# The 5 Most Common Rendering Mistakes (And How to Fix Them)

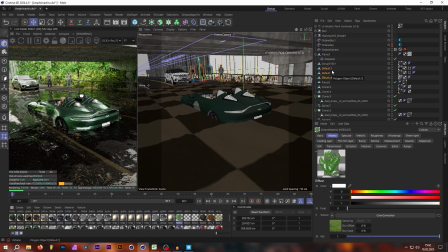I see a lot of artists going after high saturation to make it pop more, but when you go for realism, that can really break the whole image, because no plant looks like this in real life unless you have some crazy camera settings going on or a lot of post editing.
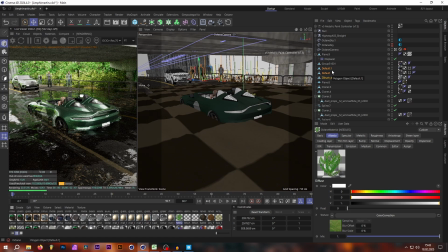But however, I gotta say that all of these assets that I'm using here for plants from Quixel look exactly like this when you import them by default. And this is exactly why I explained lighting previously. So since we now have this super bright HDRI or super bright daylight, our transmission that goes through these leaves in this case is also way too bright.
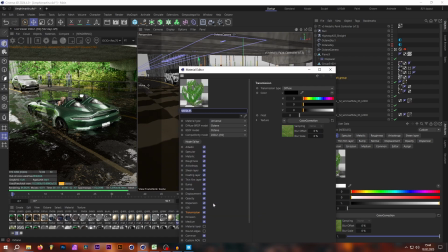So first of all, we gotta turn down the transmission brightness and then also the transmission saturation. And if that is not enough, then you also have to change that in the albedo settings. So here, for example, for these needle trees right here in the back,
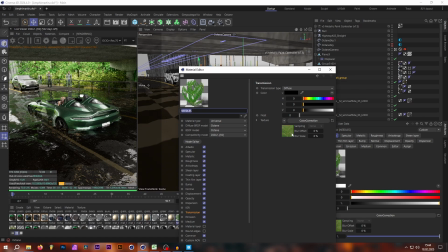I have already loaded in a color correction into the transmission channel where the texture is in. So these are of course not the default values, but I changed them a little bit for the sake of this video. So let's go put the saturation down to half, for example.
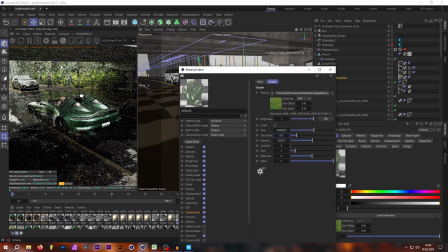As you can see, that already makes a really big difference, and now our trees look a lot more realistic. If you go into a forest nowadays that has maybe even a little rainy weather or anything like that, they are not bright acid green, but they have a very distinct, very desaturated sort of green,
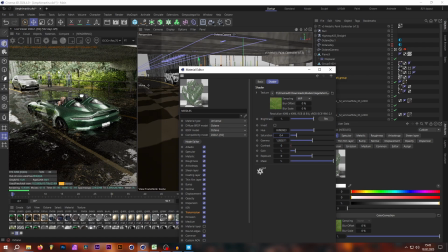olivey kind of color, and you can get that with that. Of course, our trees are now still a little bit too bright because there's too much light coming through the leaves.
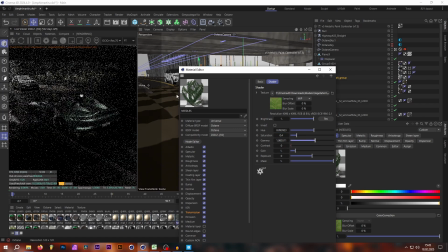So let's pump up the gamma a little bit to make them a little darker. Now, of course, this was a little too much.
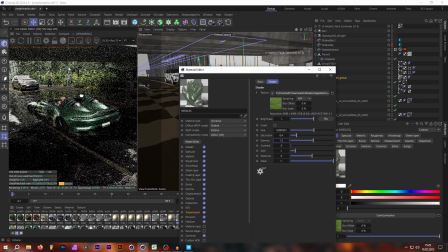Let's maybe go with 1.3. And as you can see now, these values change to a rather nice look.
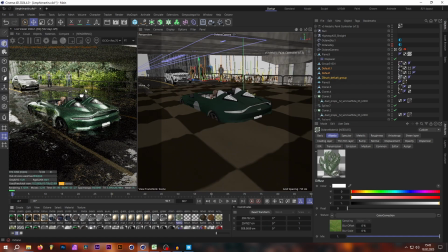So let's do the same with our bushes back here.
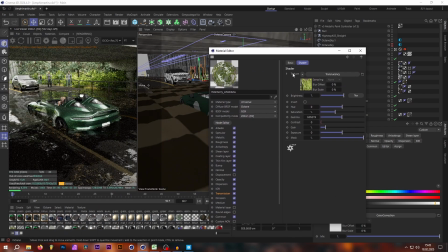So as we learned, we go into our saturation first, put that to something like 0.2.
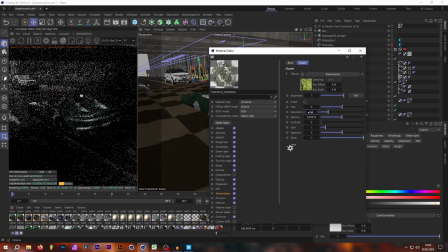Maybe that's a little bit too little. Let's go 0.5. And then also turn the gamma up to like 1 point.
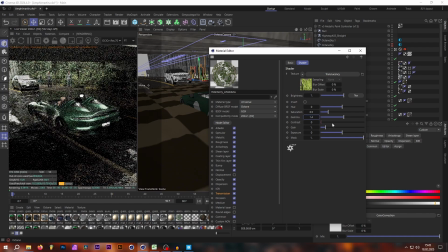Let's try 1.4. Maybe that's too much. That looks about right.
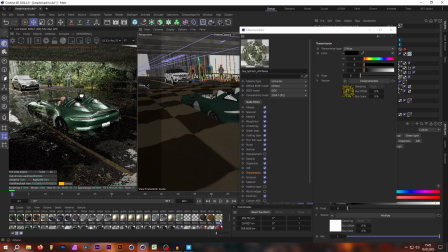And lastly, we also do that for our seaweed, which I use a lot for like grass. I know it's technically not the correct thing, but it looks good when you use it right. So seaweed to go.
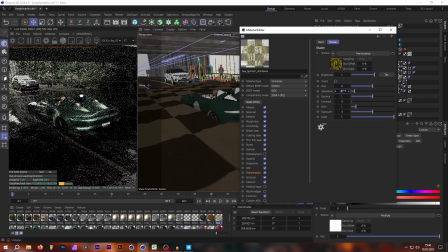Let's go 0.2 maybe. And now, as you can see here, the seaweed is still too bright. So let's pump up the gamma here as well to something like 1.5. And now we have a more realistic looking vegetation in the background. And believe it or not, but this trick can really make or break an image as well.
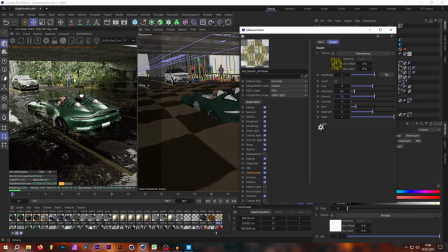If you have everything else made super realistic, and then all of a sudden there is like a super bright, super saturated plant somewhere, it just looks off. So these are 5 common rendering mistakes. As you saw, a lot of these mistakes are very easy to fix. It's just sometimes a little hard to figure stuff out. So if this video helped you figure this stuff out, please make sure to like and subscribe and comment down below. It would mean the world to me. Thank you so much for watching, and peace out.